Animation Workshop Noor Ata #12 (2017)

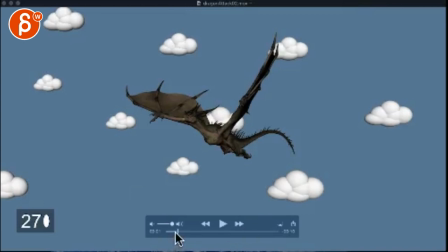[0:03]
All right. I am doing this on a different computer, different setup, so the sound might be different.
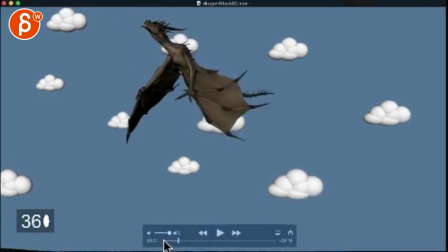[0:09]
I hope everything is still going to be okay. So, looking at this, let's take a look at this.
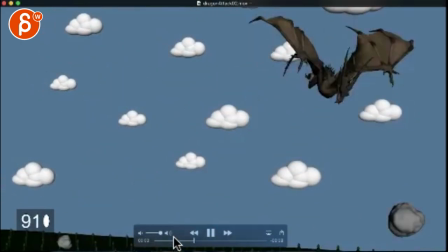[0:14]
I think my main impression was the path, a little bit of camera work at the beginning.
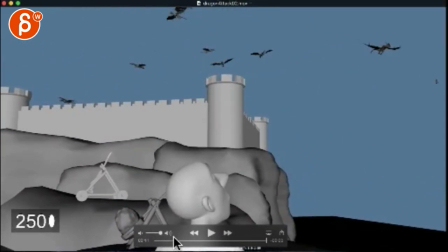[0:23]
Here, definitely the path. All right, let's look at the dragon first.
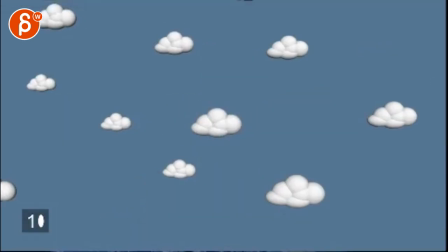[0:28]
So one thing, just quick, it's cool to see you got all your,
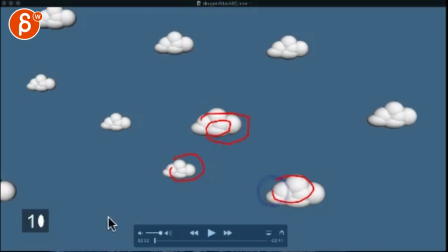[0:35]
it's a slower computer, it's gonna be a bit tricky, but you see all those elements, which is great,
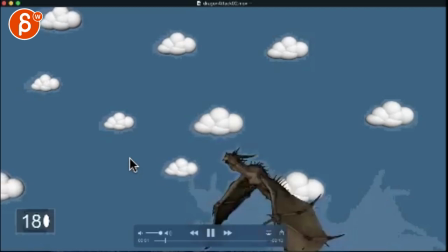[0:40]
but it's so far in the background that I can tell we're kind of traveling,
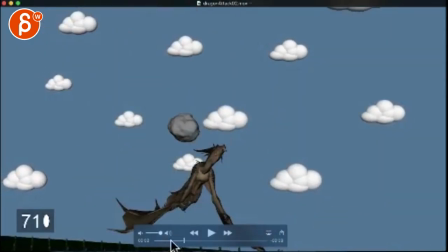[0:46]
but right through here, I'm not sure.
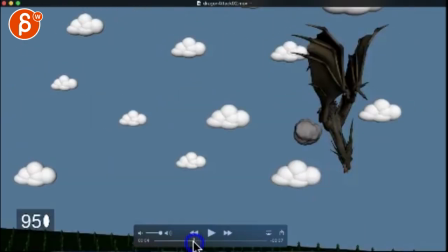[0:49]
It seems like we're just going backwards and then we're suddenly tilting down.
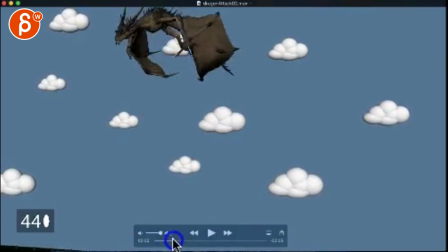[0:56]
So if that's the case, I'm not sure if you have anything else than just a translate back.
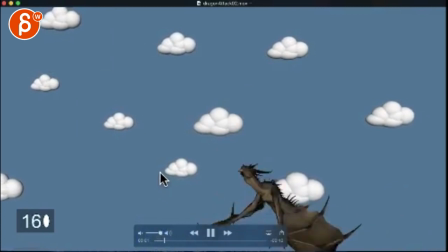[1:01]
If that's what you just have, then I would say it's the path on the dragon that's a bit funky.
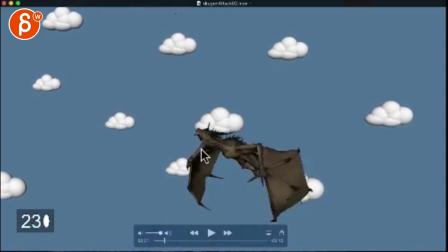[1:07]
It goes up here. This is a bit sharp. How quickly this goes up.
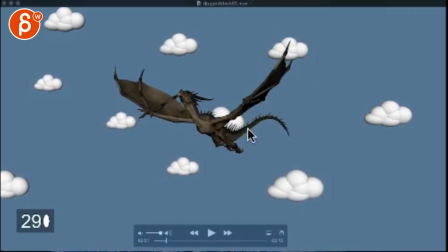[1:14]
Because right now, your dragon, let me go back, it's a slow tool here.
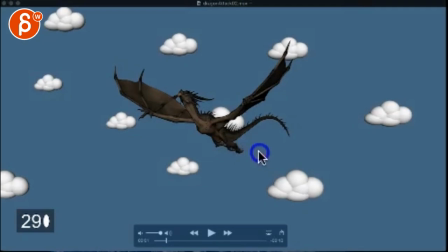[1:19]
If you look at your path, it kind of does this and then shoots up. But you're doing this, like right now, the dragon's gonna go up while the wings are still here, and your wings are gonna have to be around here-ish. So that mechanically this makes more sense.
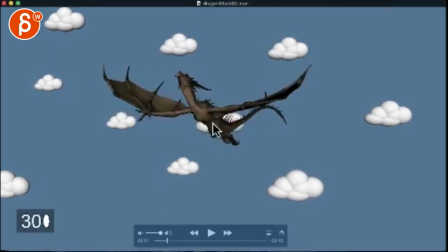[1:37]
So that sudden lift in your chest and the root, it's almost perfectly timed to that flap here. You can see how that point here and that arm is stuck in space.
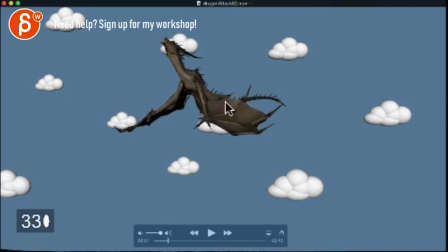[1:48]
But only through here-ish, that section through here, that end section is when all that force comes in. But also you're not going down far enough.
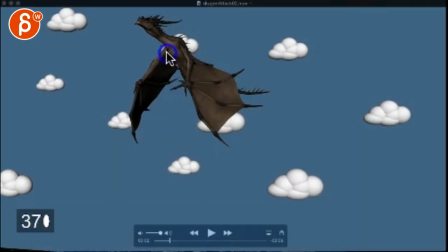[1:58]
So I will bring those wings, you know, almost here. You want to flatten these guys a little bit. And as you go down with the wings, the tips are always dragging. You're going to be going this way.
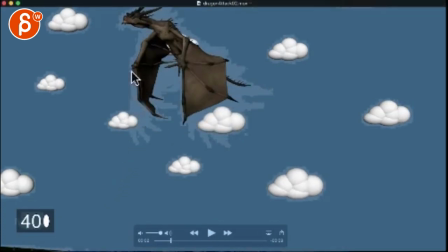[2:15]
And then only when you reverse, see how you're going down with the wings and the tips are inside.
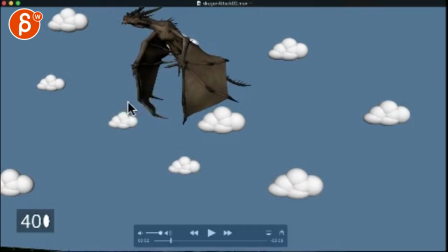[2:21]
So you want to have your tips always drag.
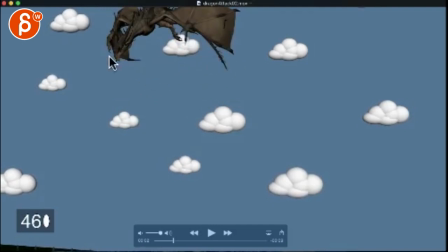[2:23]
And now on that reversal, as you go up here, that's when your tips are going to go in. But just as a whole, I would make this.
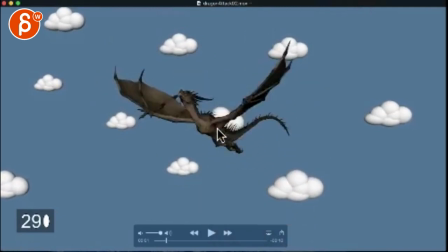[2:32]
I mean, you can make this, I would make this not as sharp. It's a bit sharp through here to kind of feather out that sudden surge up in the body. But if you leave the timing of when it happens,
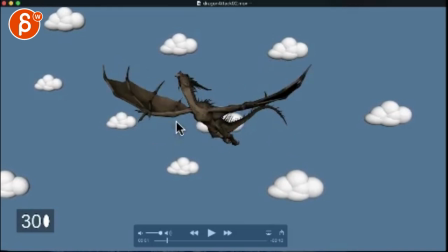[2:44]
then you need to move the wing animation earlier so that at this point when it goes up, your wings are already pretty far down.
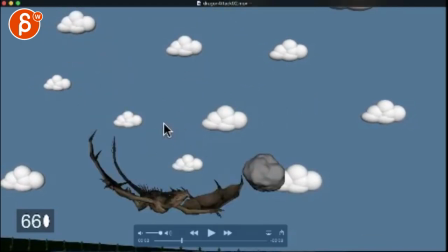[2:53]
And then you can do this. And then this feels weird. Again, wasn't sure if that's the camera, but as you start dropping,
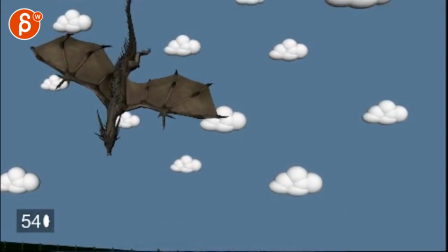[3:01]
and you would have to bring up the hips a bit more so you have a bit of a straighter line, because right now it's a bit
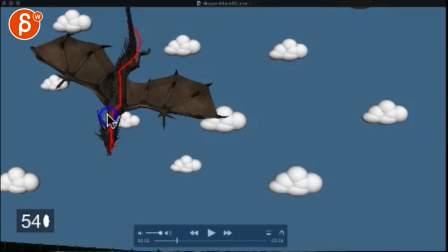[3:09]
broken like that. Like you want to bring in that shape like this.
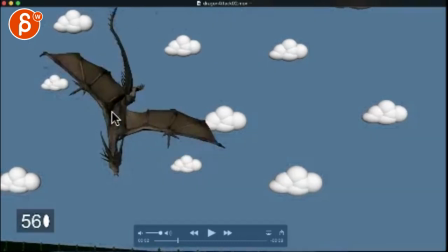[3:14]
But what happens is that the dragon's dropping, and then here it does a bit of a weird move screen right with a bit of a broken wing. I would flatten these just a bit more to have a nicer,
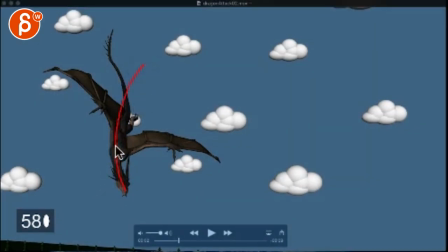[3:29]
you want your shape to be kind of like that, with a bit of a nicer wing shape like that.
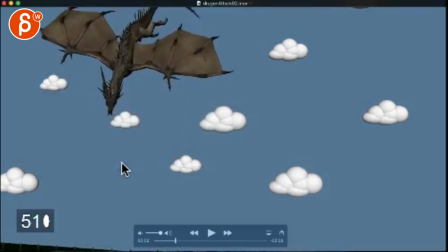[3:37]
But it would drop more. Again, lots of tangents before going to the main point.
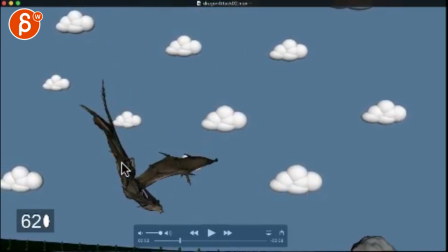[3:42]
It goes up, you know, right there. It feels like it's suddenly too slow, as if you're trying to keep the dragon in screen space.
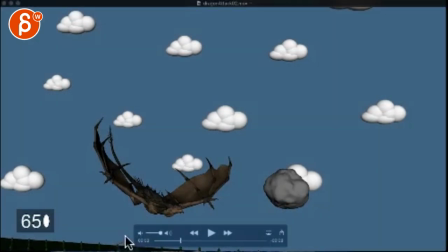[3:49]
But given the momentum, I would say the dragon would be down here already.
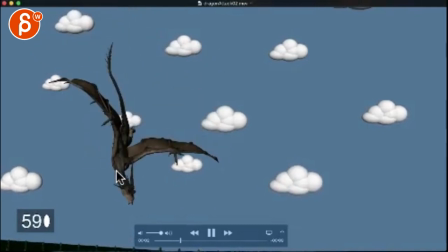[3:57]
So to me, the drop needs to be faster. It suddenly just kind of stops. Watch out, there's a bit of a weird wiggle through here.
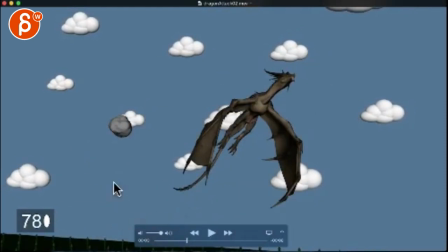[4:06]
Right there, like that path is a bit much.
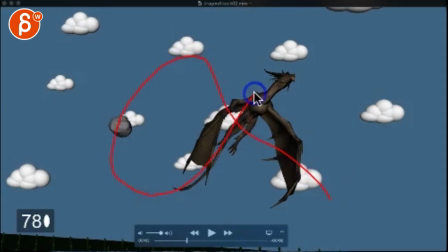[4:10]
I think you can go here, flap, and then it's just gonna be a nice curve doing all of this.
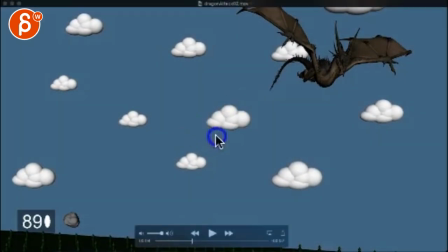[4:19]
This feels a bit weird, where you're still kind of still doing this, but then you have a crazy S shape. I would simplify the shape to kind of follow that path a bit more. Let's go back here.
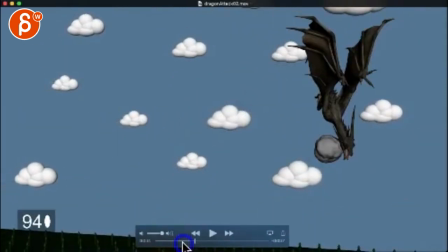[4:37]
Same thing here is a bit weird. So given that, just kind of flaps up.
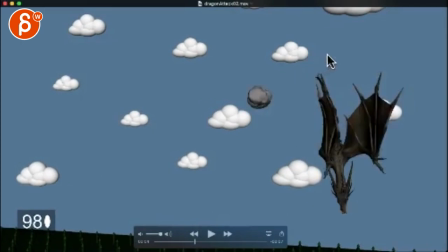[4:44]
Hold as he's dropping too soon. Hold a bit more and then drop, which means you might have to add a couple frames to your shot.
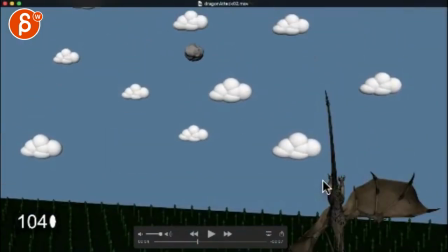[4:54]
Then on this kind of neat, but probably it feels like the feet are too far away from us.
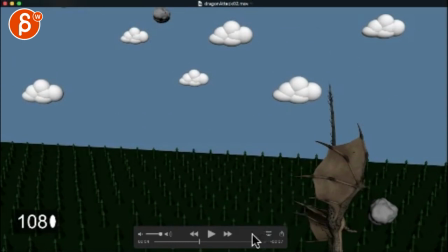[5:01]
That would be a bit straighter up. and see if you can simplify the shapes of the wings a bit,
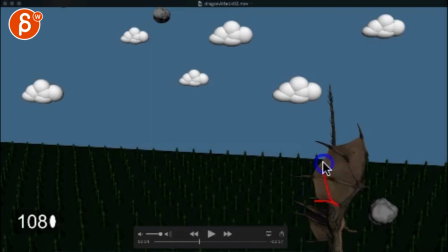[5:07]
where these fingers, I don't know if you can, you can rotate them up a bit. So you have a bit of a smaller visual shape here that way. My drawing makes no sense, but I kind of want to fill out something, you know, that's kind of this big and not this big shape here.
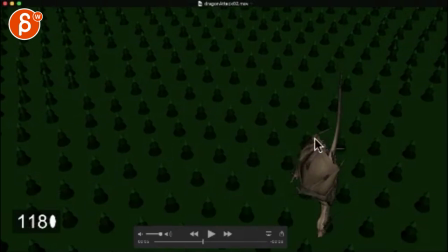[5:28]
Just for a nicer silhouette, because that just gets it, makes it a big block. If you can kind of wrap the wings around the dragon a bit more.
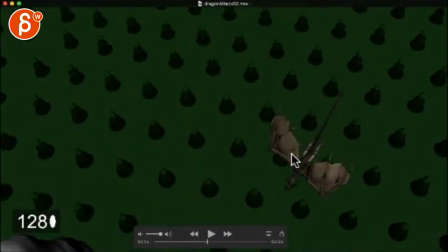[5:37]
This here too has such a nice speed, and I'm not sure if that's the camera.
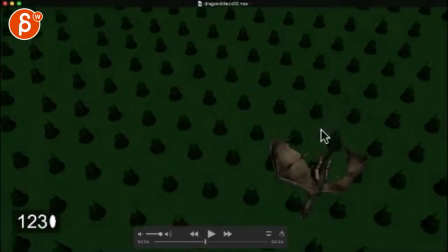[5:43]
Yeah, the camera just stopped, but it might be both. It might be that your tilt down of your camera stops a bit too quickly,
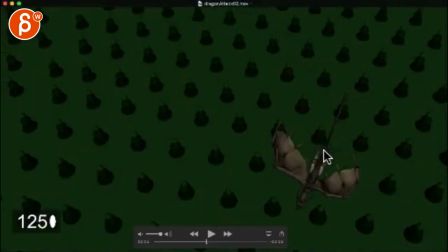[5:51]
but it just feels like visually your dragon goes down really, really fast, and in here it slows down too much.
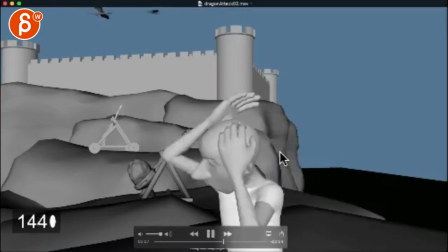[5:59]
It's a weird slowdown there.
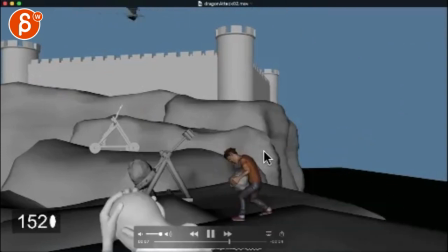[6:05]
I wonder if you're gonna have to cheat the dragon to be a bit slower. So even this head pops in a bit, you want your head maybe just to be kind of in here, just like half that,
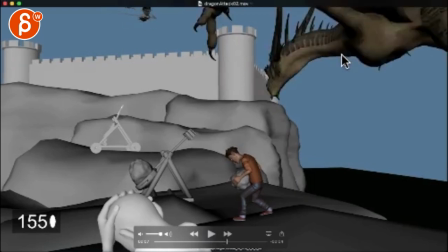[6:20]
then here, then like, I would just give this a few more frames,
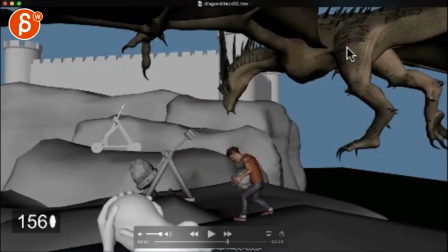[6:24]
even if it's a cheat.
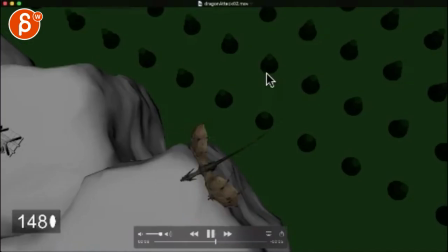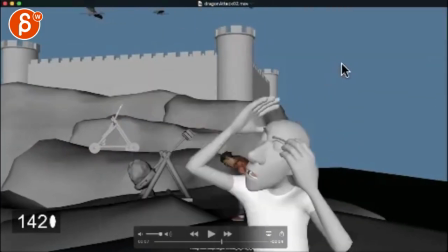[6:32]
And what I would do,
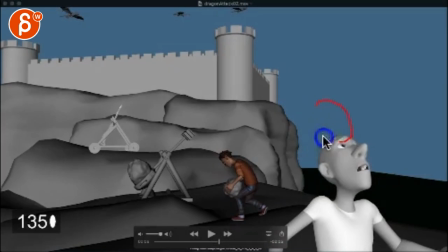[6:38]
we'll probably cheat the other guy as well. I will probably bring this guy a bit higher in frame so they're not so the same height. Might be a little cheap, but it's fine. Bring the guy a bit higher. He does his jump, but I would get him around here.
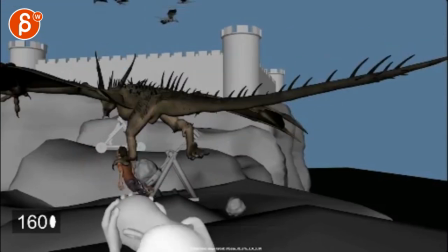[6:54]
Because you're doing this. It's not too bad, but it's just, it just has this almost a tangent as it follows here.
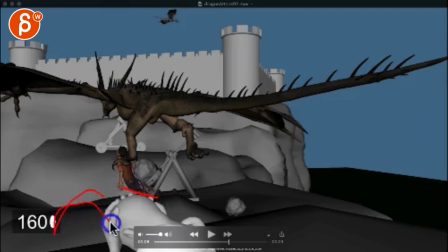[7:02]
It would be nice to have your guy here and then the guys there. All right, so you have that as a clear negative space there to go through.
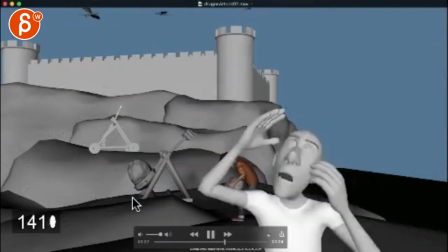[7:12]
It's just something when I was watching this, and it's been a while since I had seen this, I went, oh, the dragon, wait, what is he holding?
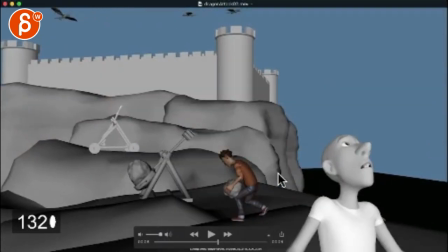[7:18]
And I completely missed this guy. So what I would do is I would, again, bring him.
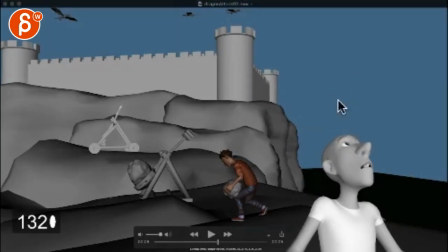[7:23]
He just seems very, very low. I would, and you have so much nice negative space here. I would bring this guy higher. He does his holy shit, jumps over, but is more on this side. Then he stops moving like the way you have it. Then I would do like a big lift, like he's lifting up that rock.
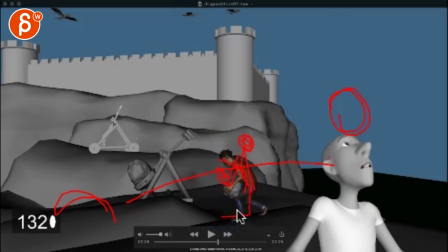[7:43]
So you go from this shape, reverse C curve. So there's a big move so that the audience's eye really goes towards this guy. So we understand the handoff basically, right? From him to the other guy.
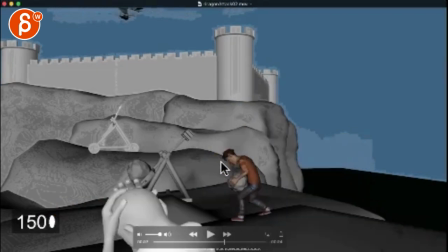[7:54]
So that then the dragon comes in, because he's barely moving, right?
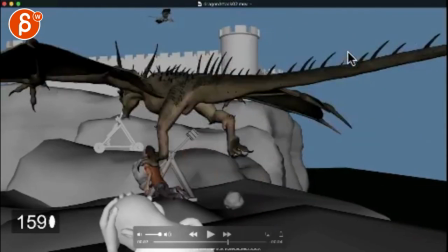[7:59]
So I'm just looking at the dragon going, oh, the dragon comes in. I just missed what happens with that guy.
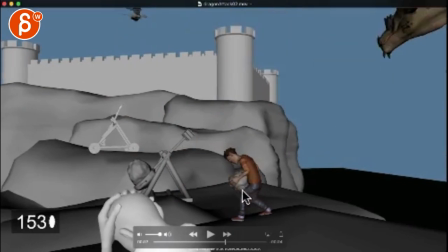[8:04]
So I would do that big lift, so we focus on him,
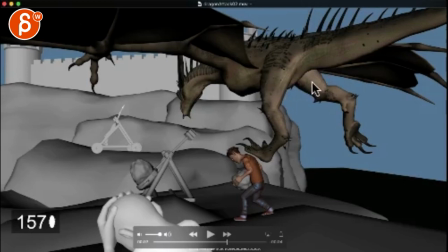[8:09]
slow down the drag, give him a couple more frames, even if it feels slow, but let's see how slow you can make this.